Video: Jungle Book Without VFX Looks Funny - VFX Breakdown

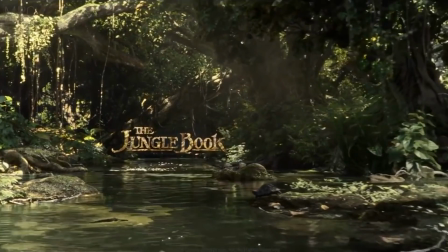The Jungle Book wasn't like your average movie where you have live-action plates to which you have to add CG elements.
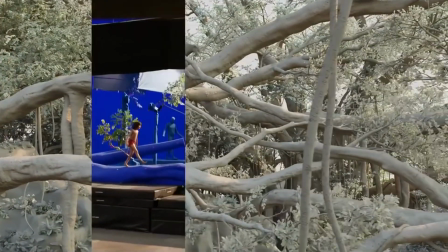In this film you had CG plates to which you had to add the live-action elements, which is pretty crazy.
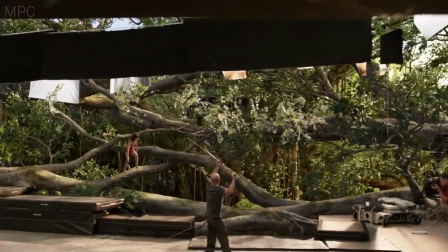This meant that the pre-vis stage of the filmmaking process in this movie was perhaps the most important.
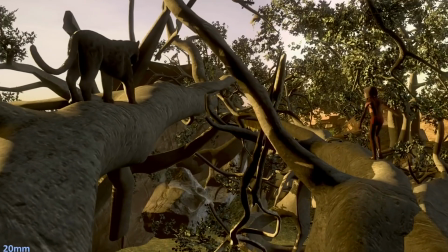Digital Domain supplied the motion capture system on the set and the low-res digital environments developed in Previs.
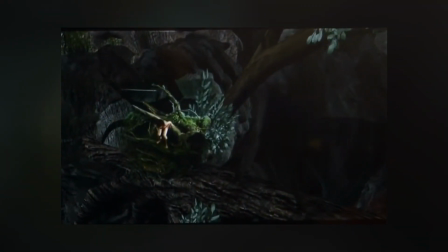These low-res environments allow the team to identify where the live action was going to take place within the digital environment,
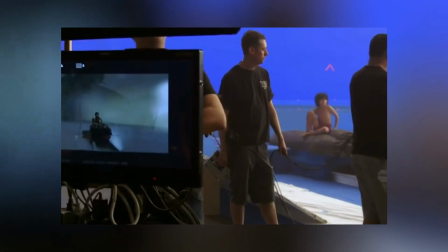so they could build a small physical set with exactly the same shape, scale and inclination as the digital one.
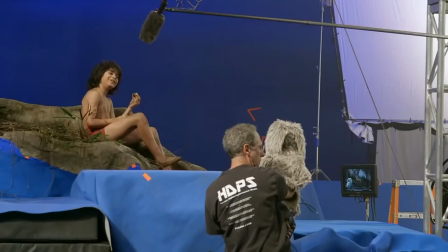Then, by using Digital Domain's Simulcam technology,
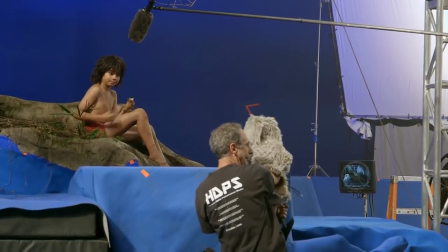they could see a real-time blue-screen composite of what they were shooting within their digital environment, which is so clever.
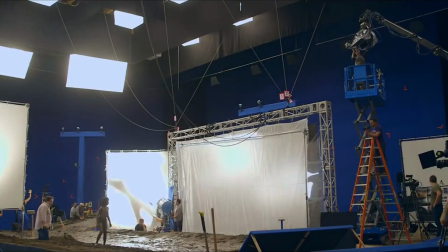Another thing that had to be carefully planned in Previs was the lighting of the blue screen sets.
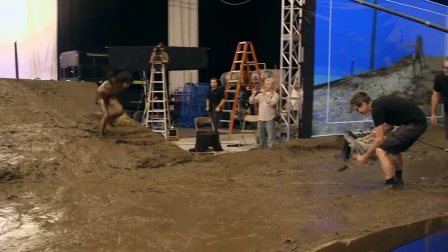These sets had to be lit in such a way as to not conflict with the lighting they intended for their digital environment.
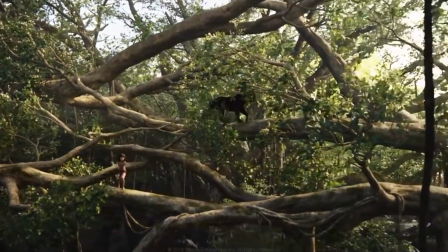For example, if Mowgli was running through a forest, he would be lit by the sunlight filtered through the leaves above him.
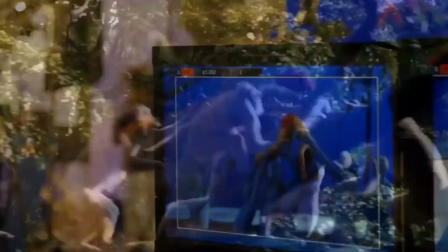And if Mowgli was strongly lit on the blue screen set, it would be a lot harder to add all these different shadows made by the leaves in post.
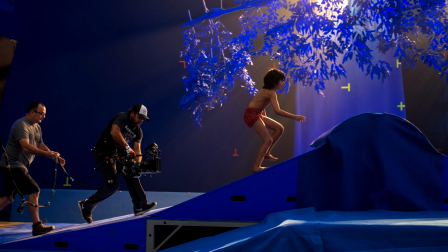And so they used blue leaves to cast shadows on Mowgli on their blue screen set.
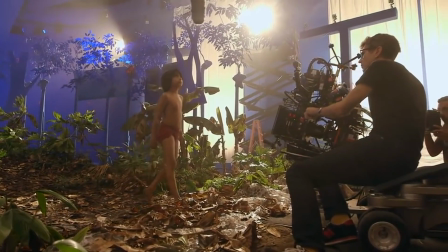Genius.
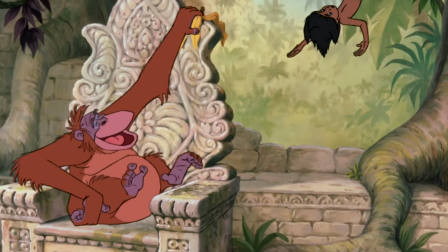For the overall design of the Jungle Book animals, they didn't reference the 1968 animated film.
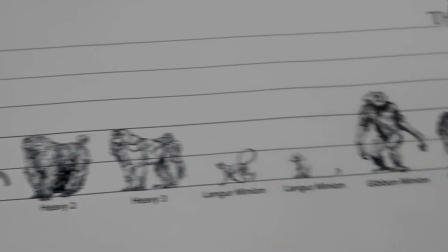Instead, they referenced real animals.
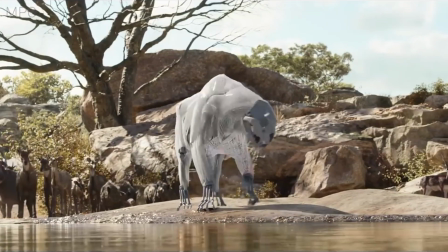First, they studied the anatomy of the creature they wanted to build, and then they would create a skeleton based on its bone structure that the animators could move in a realistic way.
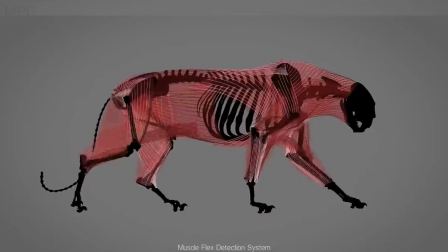Next, they would build the animal's muscle structure and skin on top.
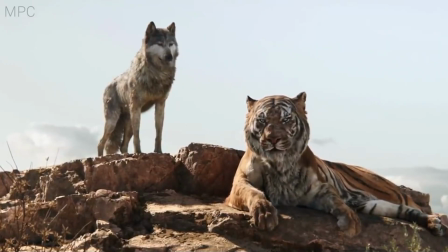The facial rigging was the most complicated because the animals had to be able to talk realistically without becoming too human or unrealistic.
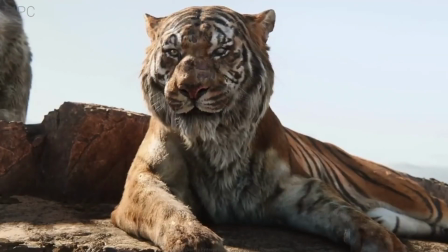In order to accomplish this, MPC began by mapping out facial muscles that the animals have,
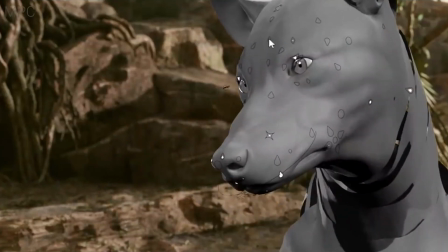and making sure that they could yawn and snarl and do everything a real animal could. Next, they concentrated on doing mouth shapes for speaking.
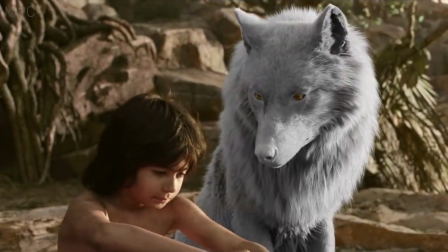This meant adding additional, more human muscles in order to give the animals more control over their lip movements.
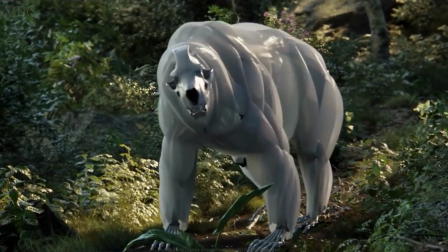For the hair and fur, MPC had been working on their own fur grooming tools for a long time, and for the Jungle Book they used Fertility.
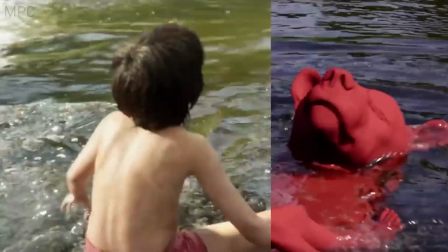This tool allowed a lot of variation and complexity for the length of the hairs, their direction and width, and how they clump and mat together.
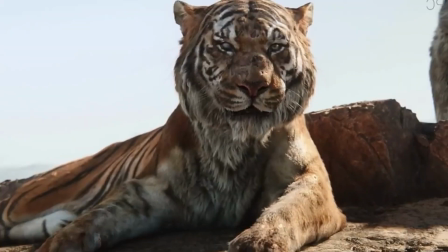And it just looks so real.
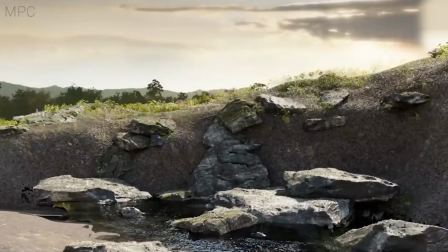It's pretty incredible the amount of amazing things that can be achieved with a computer, but unfortunately, that goes both ways.
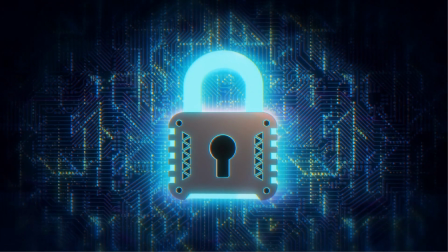This is why it's never too soon to improve your internet security, as aside from the obvious known security blunders,
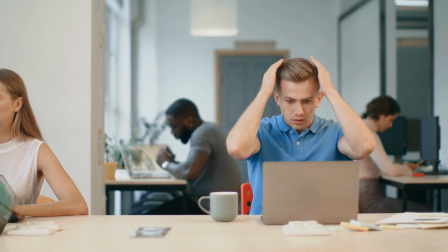there are other ones that many still unknowingly commit, and there are always new security threats that many of us are also unaware of because,
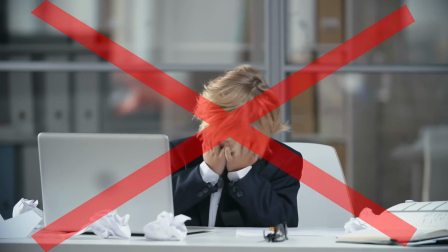understandably, we're not all security professionals. Which brings us to the sponsors of this video,
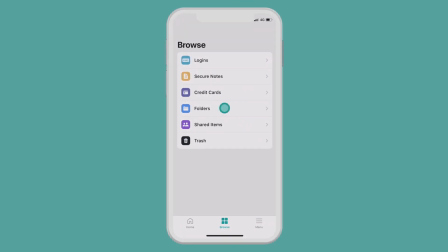NordPass, an intuitive password manager that can not only protect your passwords and data with XCHA20 encryption,
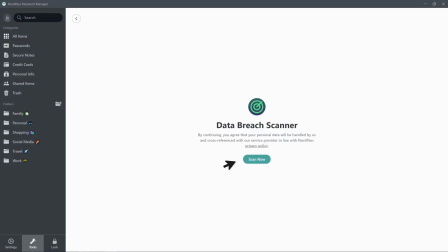but can also check to see if any of your sensitive data has been leaked by other websites.
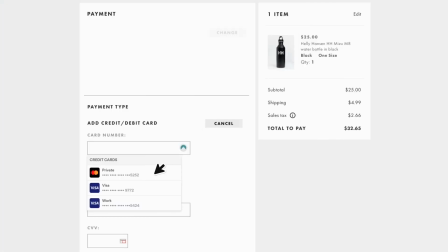It can also fill login details and payment options for you, sync between your devices, import passwords that are stored on your browser, which is another blunder by the way, securely share passwords with your friends and much more,
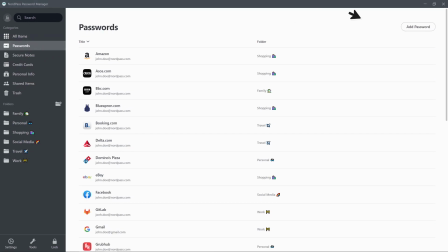all within a very user-friendly, simplistic interface that is both easy to understand and well organized.
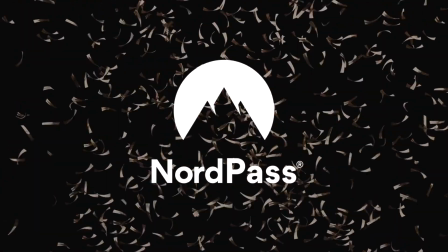Also, there's a deal on! Get an exclusive NordPass deal plus 1 additional month for free.
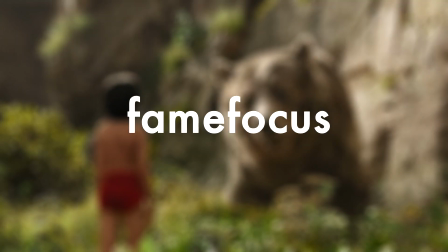Just click the link in this video's description or use code FameFocus at the checkout, and all with a 30-day money-back guarantee.
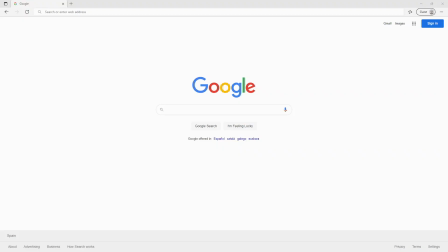Seriously, if you value your internet security, go to
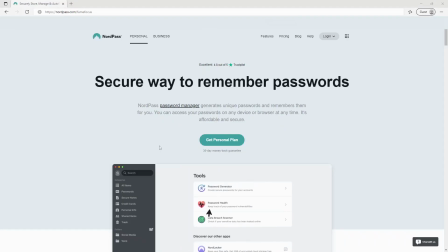nordpass.com/FameFocus and invest in a password manager who knows more about internet security than you do.
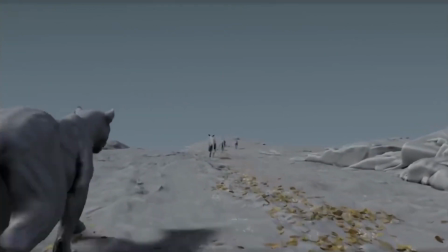You can't just composite a live-action plate with a CG environment and expect it to look wonderful.
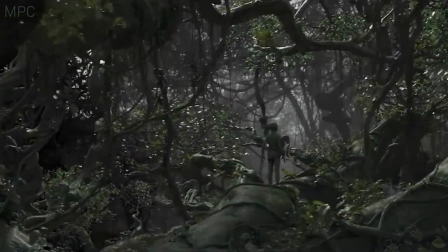A lot of subtle details need to be included in order to get it to sit within your environment rather than just sit on it.